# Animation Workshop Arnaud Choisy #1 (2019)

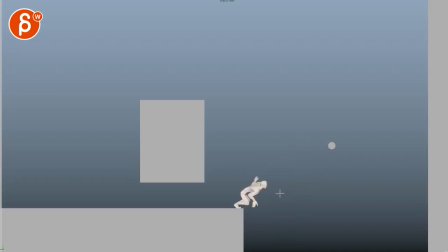[12:12]
And I think that's where it would help you to give this a frame or two for all of this. Because again, as I watch this, it just seems there's something fast and it's almost... I don't know how you can do this. I don't want to destroy your shot, but it's almost as if you want this here.
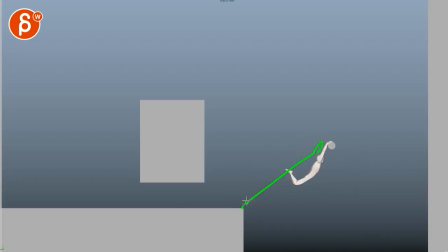[12:32]
So it's not just bam, but it's something like this, where there's a feeling of whole. So you have a bit of a, that's the feeling, right?
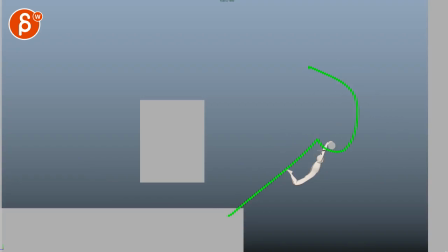[12:46]
Right now it's there's something. I don't know if this makes sense, but the feel is that it's so straight and with a sudden turn. And given that you have all those nice lines and we're looking at, you know, lots of curvature in your posing, I'm feeling that there's something we can do
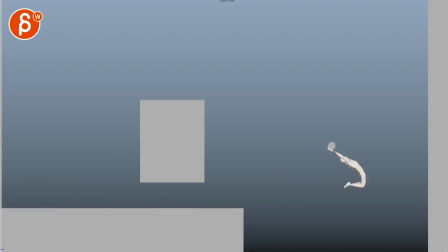[13:07]
in the path as well to reflect that. And right now it feels like that's okay. And then it's very straight and then back into you know, nicer curvature flow and path. So yeah, there's something where this just feels too fast.
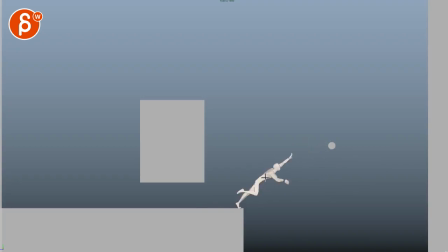[13:24]
And by adding two frames, I'm curious, if you add more frames, let's say two frames to all of this, where you just change your spacing a bit, and this could be potentially maybe not going as far here, and maybe I'm not sure if you add more poses how this will look like, where it's just a slow straight line.
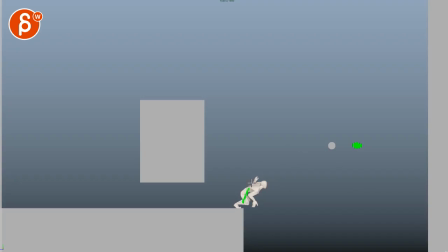[13:43]
And that's why I'm imagining you might have to move it over to give this more room to add more time, but then to add to that curvature. I mean, he's doing this, right? So then you have that type of feel.
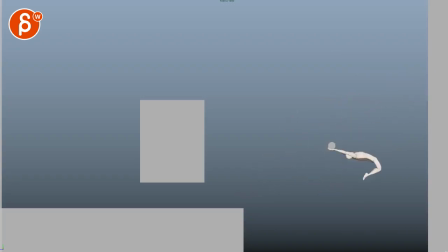[14:03]
And then here, what I would do is you do this in a tight curve here, right? That's all cool. And then he goes out, and there's something where to me, you almost want, like to me at least, I would stretch this and almost wait a bit
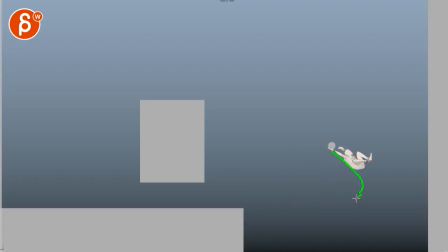[14:19]
and then get into the bent legs. I don't know if you need to add one more frame, or you can break this up a bit, because then you have a stretch here. And the reason why I'm saying this is because when I watch this in real time,
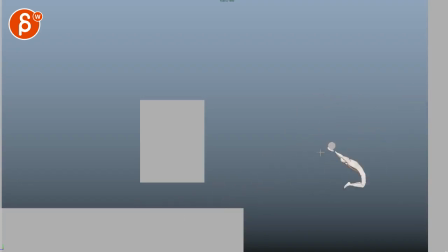[14:37]
what I'm seeing here is that's around the shape that he's in. And when he goes back down, it's again kind of the same shapes, size. And I'm looking at, what if you go jump into this where this is fast and the shape is small,
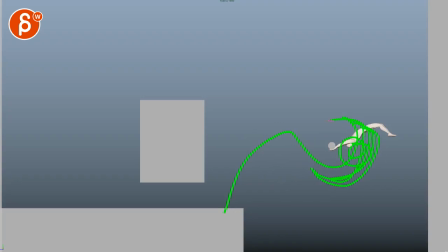[14:54]
so there's less friction in the air and there's faster travel, possibilities there. But then he holds a bit here, and then he wants to go with that big swing up. And there's something to me visually where I feel like we could stretch this more, again, because of the sun's speed up, and then you can go up there.
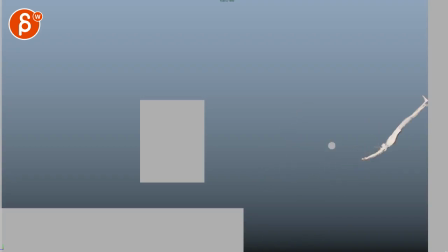[15:13]
I know that you're squashing for a stretch here, but to me, this feels like this would work if there is maybe a flatter wall, and then he's pushing himself off, if that makes sense,
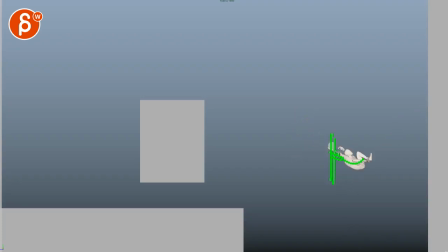[15:30]
versus a swing. If you would do this, then to me, it would be a swing like this, where he contracts and squashes to then stretch out to get somewhere. But again, this feels just like a swing up that goes directly to that new target.
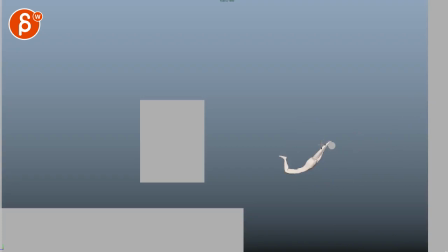[15:46]
And that's why I feel like we could do through there, even we can start elongating, and then you can always get smaller into this. Let's watch this again. I think that pause is good there.
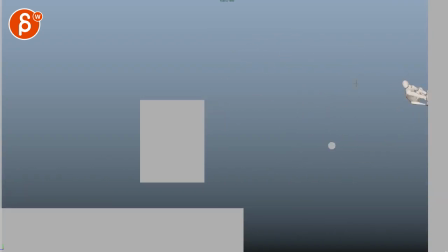[16:08]
Even through here, I feel like we can... Let's see here. There's something where we're coming off of here.